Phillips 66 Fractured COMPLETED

For this next shot, the director had sent me this screen grab, which is from one of his earlier commercials.
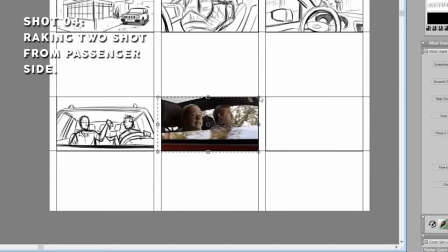He wants me to duplicate it, but in place of this little girl, I'll draw the dad looking a bit defeated as he stares out the window.
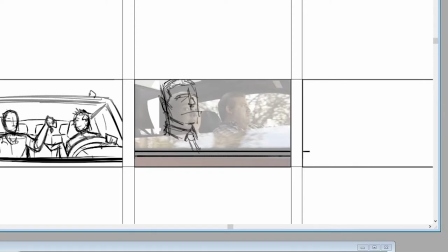The kid on the other hand and is having a hell of a time. He's really enjoying this reversal of roles. So let's go ahead and put a bit of a smirk on his face. OK, now we're going to cut forward in time a bit. The dad's waiting outside his office for his ride home, and this cheeky little brat is running late again. So the shot is going to be from inside the car, looking over the kid to the dad, who's beginning to lose his cool.
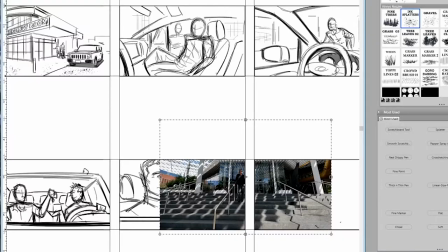So we'll drop this pretty awesome location photo into place.
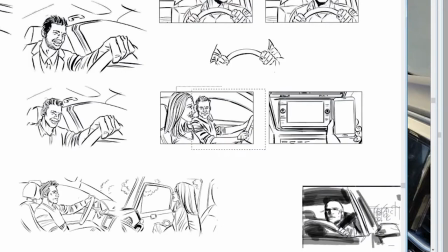But then instead of using one of the photos I took earlier, I'm going to just grab another shot from my driving asset sheet, drop it into place, and then cut out the guy behind the wheel.
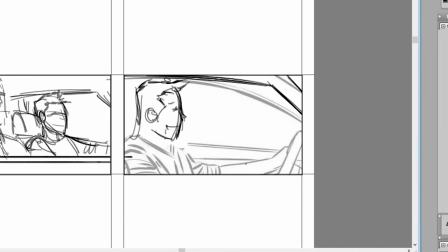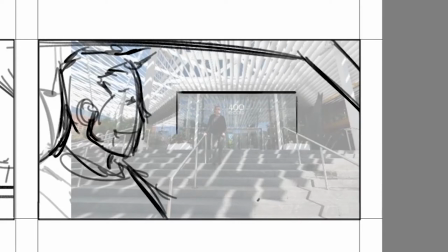With that done, I'll resize the location photo and use my one-point perspective tool yet again to effortlessly draw in the building.
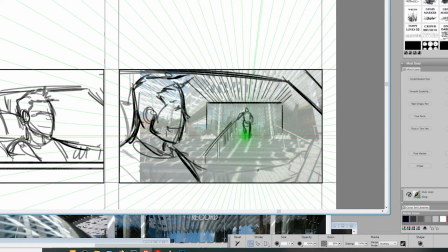I know I've said it already, but this really is a fantastic location. I really love the way all these architectural lines draw your attention into the top of the stairs where the data will be positioned. I mean, even the shadows on the ground are leading right up to the actor.
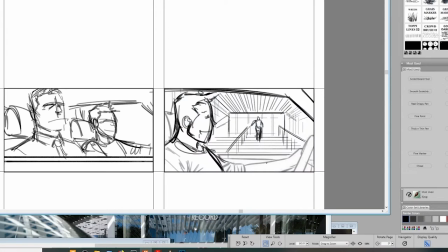Finally, I'm going to use my marker brush to thicken all of the lines on this foreground piece of action because I really want the kid to sort of pop off from the background. Shot seven is gonna be a simple cutting for a medium close-up, the dad looking at his watch, you know, implying that the kid is late.
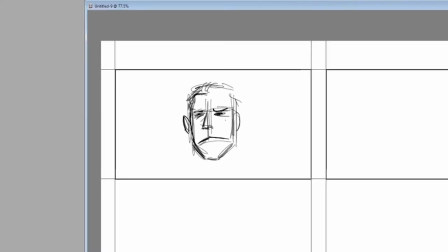My initial thought here, which is to go ahead and start free handing this. I mean, it's a simple enough image, right?
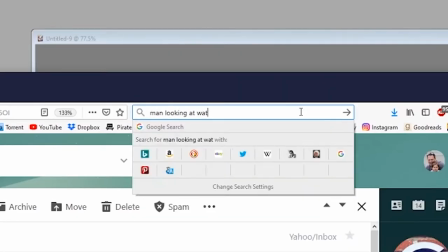But then I stopped and realized that finding the photo online and tracing that instead would make my life just a teeny bit easier.
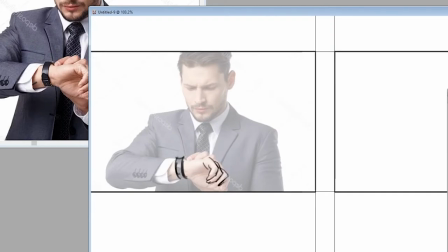And I am all about making my life easier.
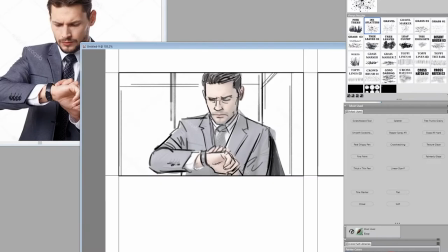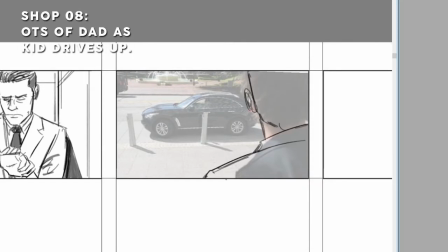Over to the shoulder shot, looking at the kid, was leaning out the window with a, hey, what do you want from me look.
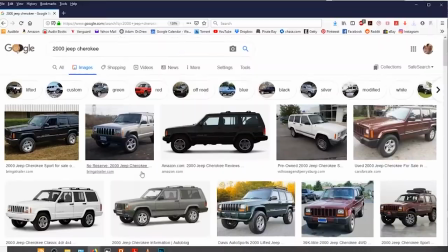The director was kind enough to take a photo of the exact shot that he wants while tech-scouting, so all I've got to do is trace this photo and swap the existing car out for a 2000 Jeep Cherokee.
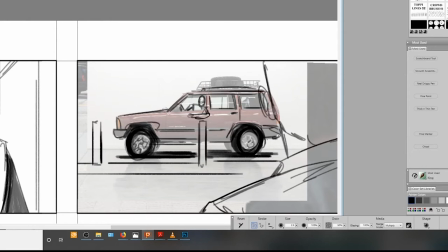Moving right along to shot number 9, we've got yet another screen grab that the director's center. So we'll drop that in and replace the talent with our current cast.
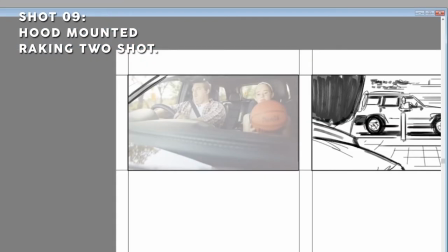Moving right along to shot number 9, we've got yet another screen grab that the director's center. So we'll drop that in and replace the talent with our current cast.
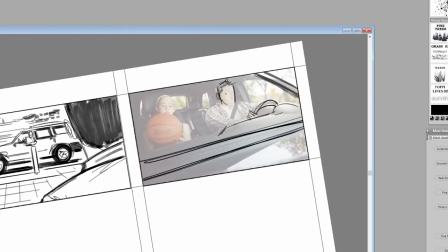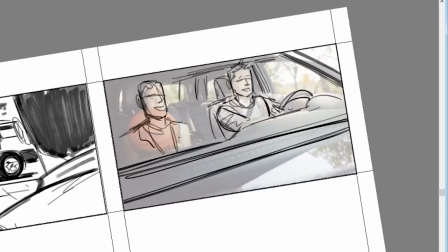Running forward in time again, we're now going to find the dad waiting impatiently in the parked car while the kid is picking up his dry cleaner.
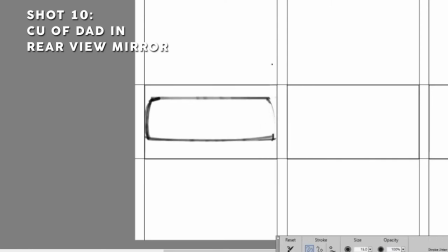So this shot is going to be a shot of the dad looking into the rearview mirror because again he's sitting in the passenger seat and then
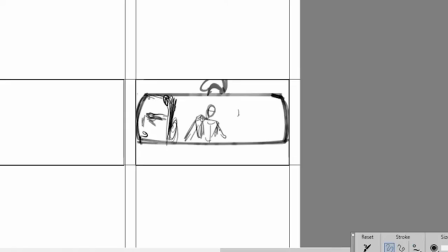on the left side you're going to see the kid is just shooting a breeze with some woman outside the store completely oblivious to his irritated dad. The following shot will be from the front passenger side looking back at the son who continues to waste time talking to some women.
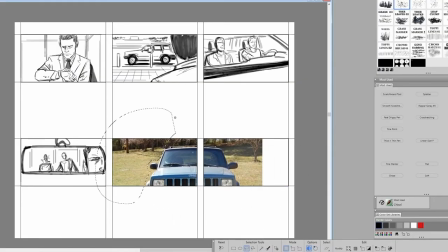Once again we will drop in a jeep reference along with an actual location photo and trace away.
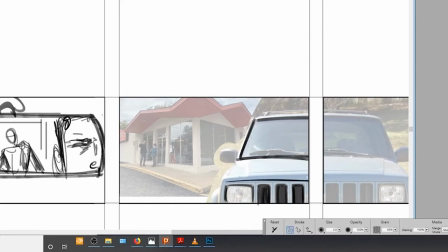I'll freehand the dad and let's put a piece of a mirror in here to tie together with the previous shot and then sketch in the kid and the woman.
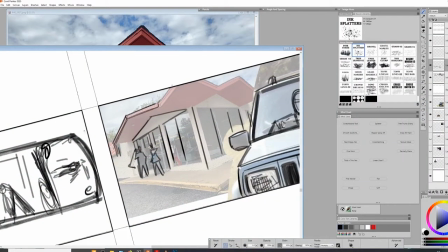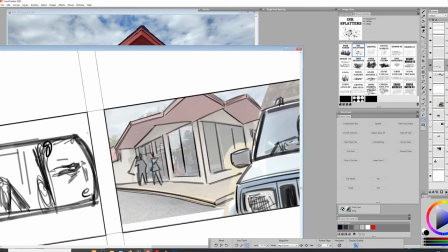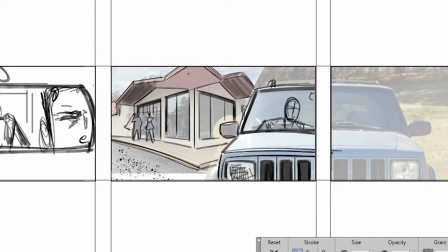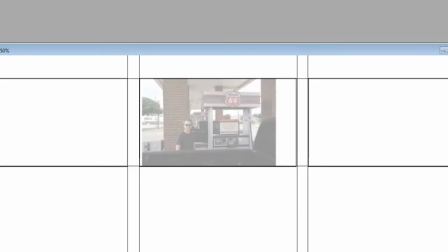Okay so we've got two location photos that the director would like us to copy here.
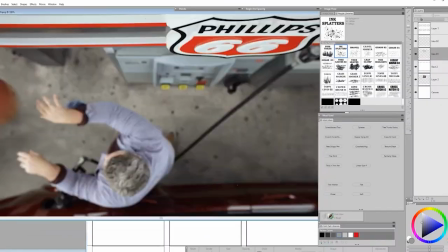First one is going to be looking across the dad at the kid who is standing outside the passenger window.
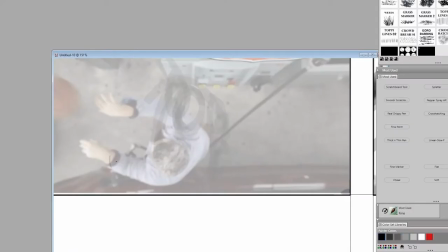The kid has no money so dad is handing him his credit card. Then the second one is going to be shot from directly overhead but I'm going to turn turn the kid around so that he's facing the gas tank more.